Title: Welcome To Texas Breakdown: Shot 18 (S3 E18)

Today, we're looking at two particle systems, one for the grass and one for the stars in the sky.
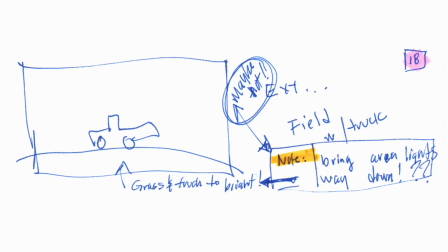Okay, a very rudimentary storyboard. It's basically my truck on a hill with a note to have some grass on the front. Also, I seem to have a note about some area lights that are too hot. After I started working on this scene, I would go back and add notes to my storyboards for the scene as opposed to having just a list.
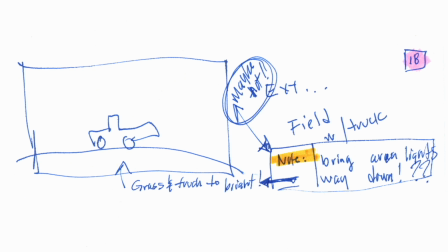I don't know why. I also have a note to bring the area lights down because it looked too bright on the truck. Pretty simple scene that was a little bit complicated to set up. Let's take a look. So this is the shot.
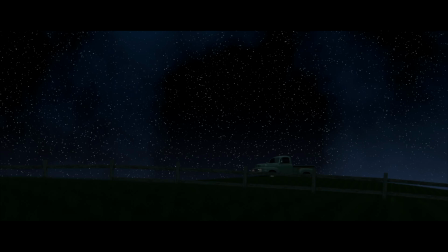The one thing you'll notice is I added a fence to kind of break up the field in the foreground. And the sky is a particle system, but not in the way you might think. But let's take a look at the shot. Just a quick establishing shot with a little bit of a camera move. And let's jump into the Blender file.
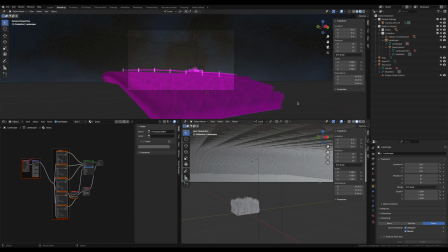All right, as you can see, I am missing a bunch of textures. The grass, the fence, the truck, everything's missing textures in this shot. For the grass, I probably could have gotten away with just making it green. I don't think the textures showed up so much in that wide shot.
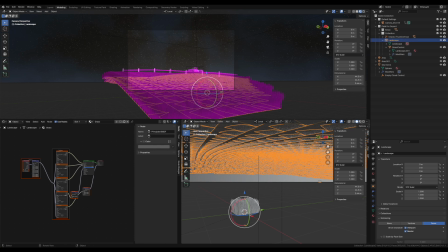But I do want to point out right here, this is my one grass section that I made. And then I just did a particle system using this to put on my plane that I made for the grass.
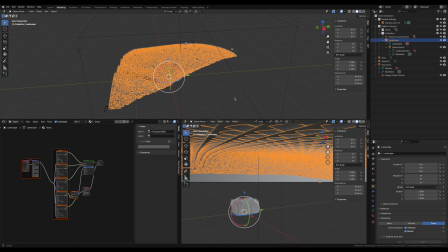As we look at this, I just built the section of the hill that I needed to see through the camera.
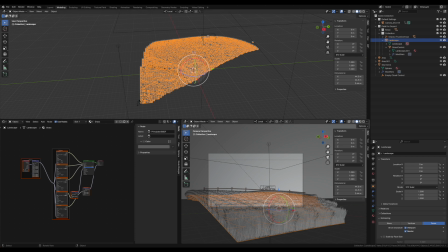So basically, if it was out of frame here, I deleted it. I probably could have deleted some stuff in here, but it was just easier to leave it. Again, I added this fence to break it up in the background. I think I made this fence like once.
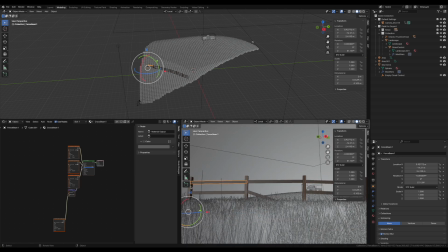Let's get in there. I made this. So I made this part of the fence. Come on, get on there. I made this part of the fence, and then I just duplicated it a bunch. I did
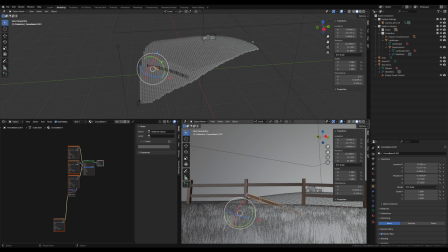it in a way where I could break up the fence and make it look like part of it was broken, just to add a little more interest to the shot.
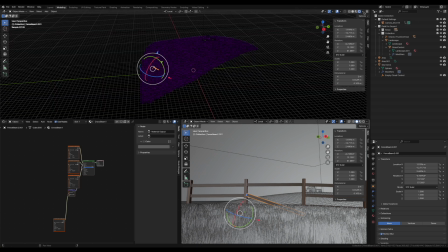Now, if we go back and look at our night sky, you might think, oh, you just did a particle system. Well, I found a different tutorial. I did a particle system for the Star Wars short, if you have watched any of that for the night sky.
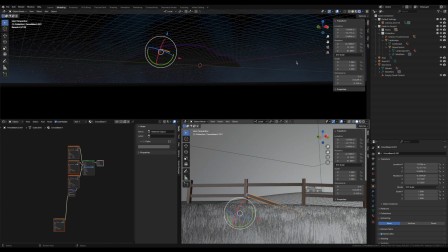But I found a different tutorial that showed you how to make a particle system.
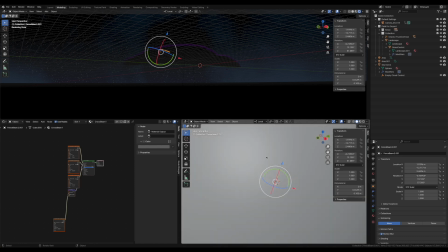Here we go, looking down here, onto an object.
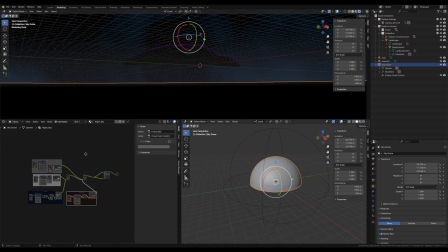So I basically did a particle system inside on this dome. So it's as if this entire shot is created inside a dome as opposed to just making a vast particle system that fills up the entire night sky.
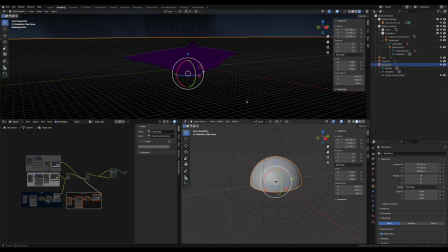I don't know if it was better or not, but the one thing this did afford me to be able to do was sort of make this sort of nebula type thing in this tutorial, which is why I chose to do it this way.
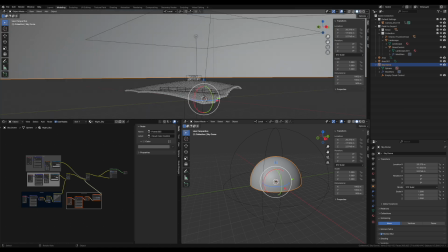So that is how I created my night sky. The truck, I made an empty to move and control my truck.
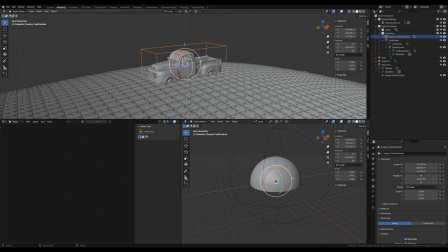Once again, it does not move. So if you remember, I did not bother to rig it. But I did add some headlights and a little glow for the headlights to give it some visual interest there. And we will see headlights in a future scene with this truck. So that is it for this.
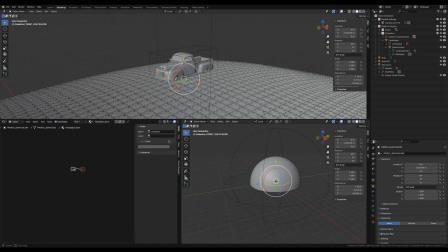You notice the truck is sort of buried in the grass there. I made the grass super tall.
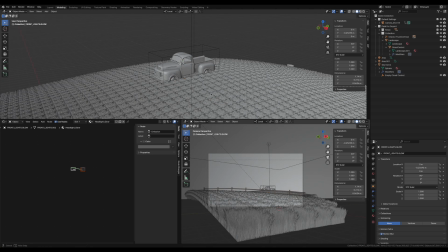From the camera angle, you can't really tell. In the next shot, this won't match.
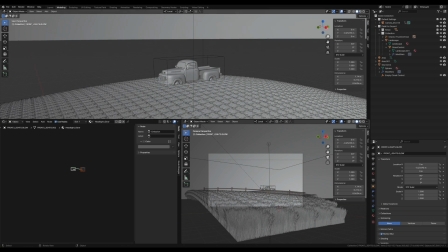The grass is not as tall, but hopefully my shallow depth of field on the next shot will help. But also, I don't think anybody can tell how much this is actually buried in the grass. So that is it for this shot.